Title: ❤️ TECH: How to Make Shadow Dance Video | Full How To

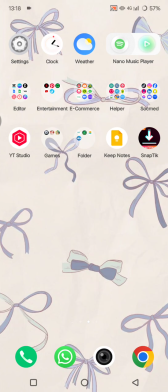(0:01)
Hey guys, welcome back with me again in this channel. On today's tutorial, I'm going to show you how you can make shadow dance video or any shadow video using your phone.
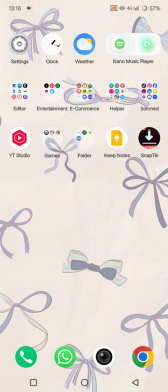(0:15)
So if you are using Android, if you want to create a shadow video, it will involve using a backlight, silhouette techniques, and editing tools to enhance the effects. And these are some tips on how you can do it.
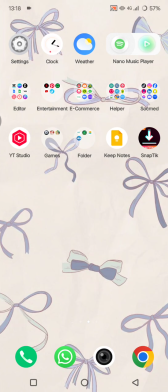(0:31)
First, if you want to shoot outdoor, you can shoot a shadow video using natural light, and this is best for outdoor or window light effects. So what you need to do is just choose a strong light source.
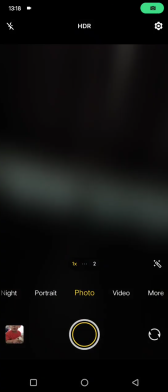(0:43)
For example, in this case, I'm going to use this windows light, sunlight from the window,
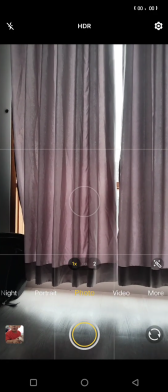(0:50)
and can just position yourself or the subject in between the light and the camera to create a shadow or silhouette.
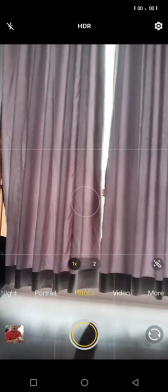(0:59)
You can use a plain background such as a wall, in this case a curtain, and also widescreen to make the shadow stand out.
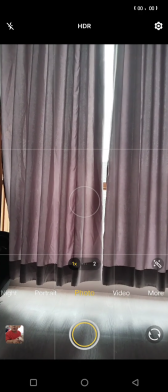(1:07)
And you can just set your camera focus on the shadow, not the background.
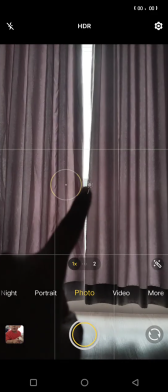(1:12)
So here, for example, I'm going to put the object here, so you can just lock it like this,
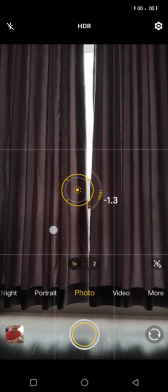(1:19)
and then you can just lower the exposure or the brightness on your camera just like this.
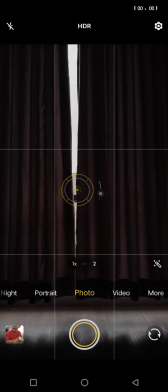(1:27)
So when you position the object, for example, this is the object,
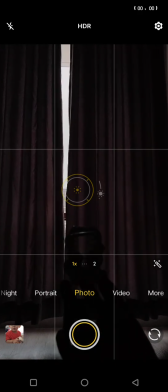(1:32)
okay, you can see it will become like a shadow, just like this, or a silhouette.
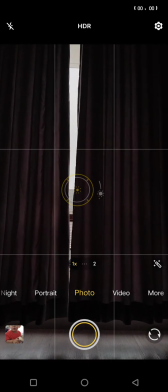(1:40)
Okay, and the best time to shoot outdoor is in a golden hour,
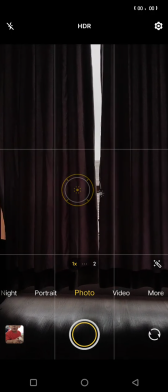(1:46)
sunset or sunrise, for strong shadows. And the second method, you can, after you take a video,
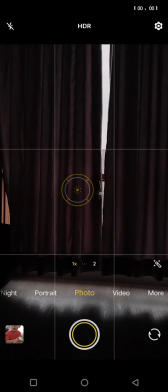(1:54)
you can use a shadow effects in editing tools such as CapCut or KineMaster. And it is best if you already have a regular video and want to add the shadow effect.
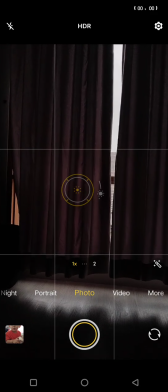(2:05)
And here, the last method, you can also use a shadow projection by using a flashlight.
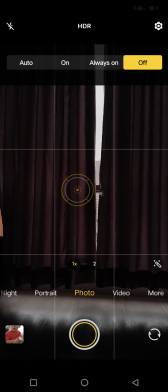(2:11)
Maybe here you can turn it on, the flashlight,
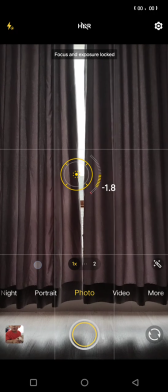(2:17)
just like this, and you can adjust the lighting again,
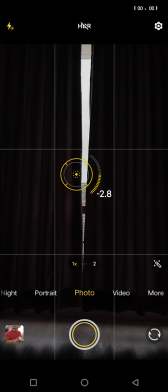(2:20)
and it will become a shadow when you edit your video again in using the tool.
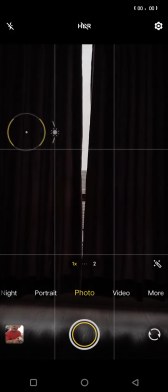(2:28)
Or maybe you want to adjust it more using the advanced tool.
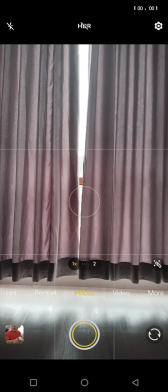(2:35)
So for additional tips,
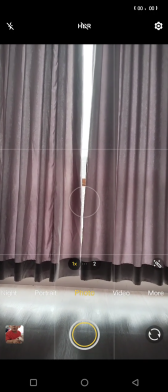(2:38)
if you want to create for a best shadow video, you need to use high contrast settings.
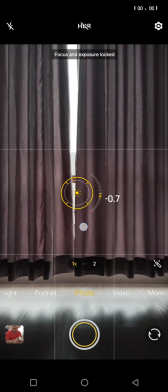(2:44)
So lower the brightness on your camera and boost contrast when you are editing the video.
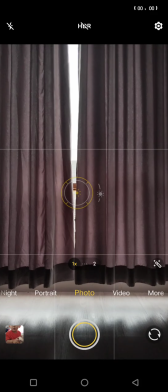(2:51)
And you can also try the black and white filter. It will make shadows stand out more.
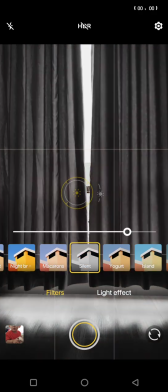(2:56)
If you have your phones have filter, you can also use it just like this.
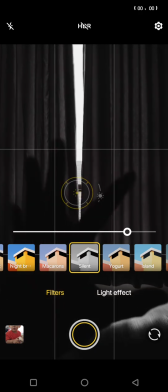(3:03)
By lower the contrast and also use the filter, it will create more the shadow more stand out.
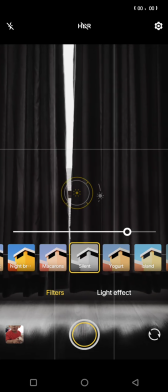(3:12)
And don't forget to experiment with movement.
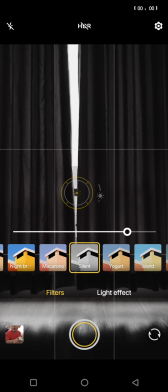(3:14)
Again, with dancing, you can use hand motions or walking with will make your shadows look artistic.
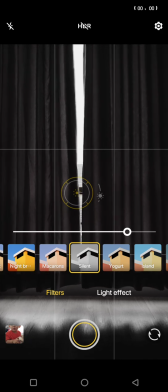(3:22)
And you can also use slow motion, because slowing down the shadow movement creates a cinematic effect.
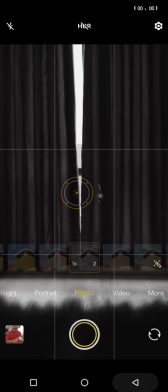(3:28)
So that's all from me. Thank you so much for watching. Don't forget to like, comment, and subscribe.
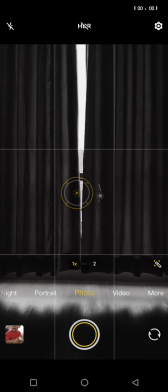(3:33)
Also click on thanks. Bye.